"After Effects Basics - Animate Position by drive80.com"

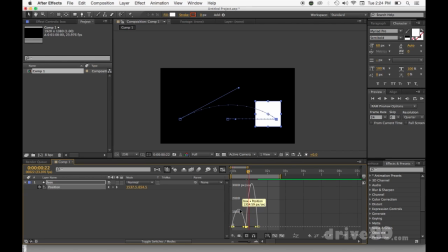8:16 And that's what causes that kind of, it adds a little bit more of a life to it. So it's ramping up and down. So it's like ramping up to fast, then slowing down, then going fast, then slowing back down again. And you can see that if I hit Control 0, you'll see that there's a little bit more of a,
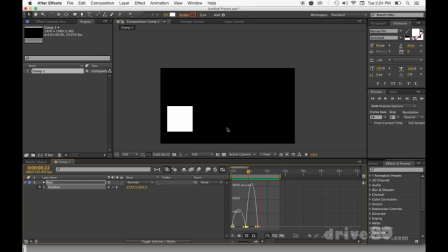8:34 it's like it kind of speeds up there in the beginning where it's just like slow, fast, slow, and then fast, slow. Now, if I wanted to change that, if I was like, well, I want to start off faster, I would just drag this dude over because what it's doing is increasing the speed early on.
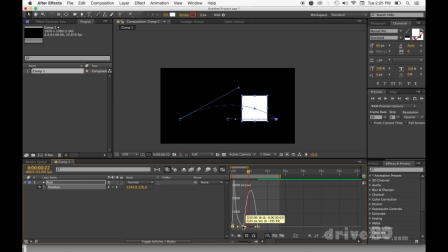8:52 Let me bring this guy down. Oops. What am I doing? All right. It's going to increase the speed faster in the beginning and then slow it down for a longer length of time. And then let's kind of ease that into there where it's going to be
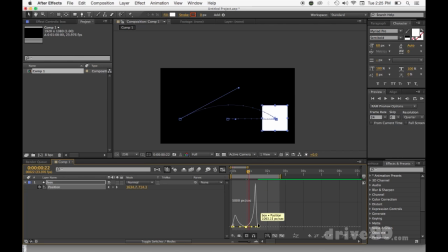9:12 fast, slow. And in the slow is going to, it's fast and slow is going to happen a lot sooner. So hit Control 0. And it's like, you see that it's like kind of a whipping effect. So it's like slow. So it's kind of like, it's like, it's hitting there in the speed.
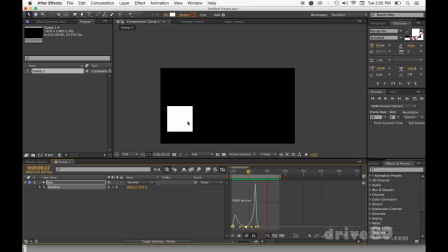9:29 It's got to slow down because it gives it weight. So it's like, this looks heavier now because it takes more time to slow down, and then it's whipping over here. So that's the graph editor, that's the position tool, and that's how you can control these things.
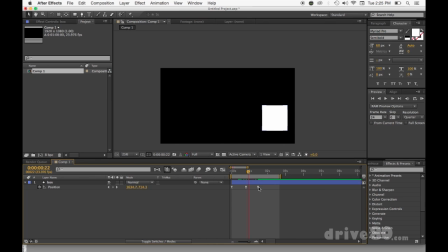9:42 Another quick tip is that let's say that you wanted to move this closer, you can go here, but if you wanted to keep all of these guys together, you can hit option, select this dude,
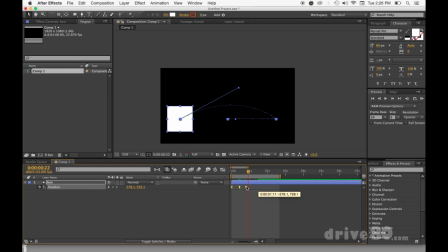9:54 and then move it over, and it's gonna move all the keyframes and just subtract in the distance between all of them. That right there has gotten me out of so many, has saved me so much freaking time. It's unreal. So if I close it down, you'll see it's gonna just do this whole thing a hell of a lot faster.
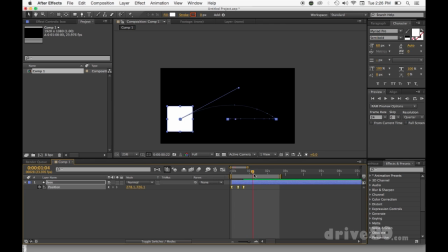10:11 It's like, and I'm done. Let me close this off so it just loops a little bit better. There we go. And if I wanted to be like, oh, I really don't want it to do that fast, I'd hit option, I'd click on the endpoint, and I'd move it over.
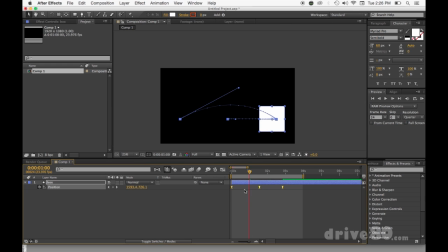10:24 If I clicked on the middle, it wouldn't work. There's a hole. If I do click on the beginning, though, it will close that distance up. So now if I preview this, you know, obviously it's going to take longer because we have to fill up 3 seconds. But it just looks more lifelike when you do that. And that's why I think the graph editor is amazing.
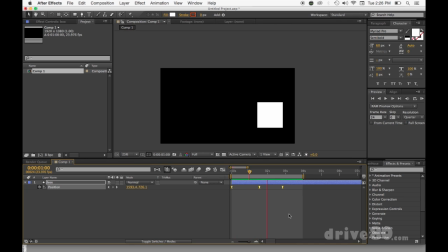10:41 So there's a lot of things you could do with a position tool. And so that's it. That's like, hopefully that was a quick enough tutorial. I don't even know what point I'm at right now in time. But have any questions, comment below. I can kind of dive into this deeper. But really want to just focus on the position tool. And I'll have other tutorials, which you can, we'll dive into the other tools,
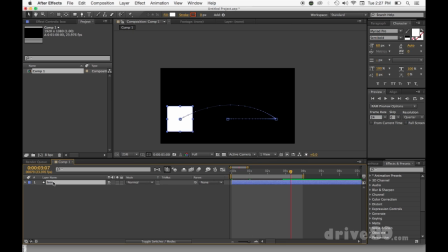11:00 which if I hit U twice, nope, that won't do it. If I just do the drop down, and I hit transition, transform, we can focus on scale, rotation, opacity. Anchor point, I never really use. I just usually use position, and don't worry about that.
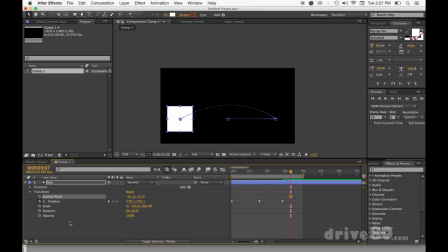11:16 But I'm going to dive into the scale, rotation, opacity in other videos. So make sure you subscribe. Make sure you comment below and ask questions. Feel free to share this with anyone else who's learning After Effects. And that's it. Again, Mike from driveity.com, and thank you.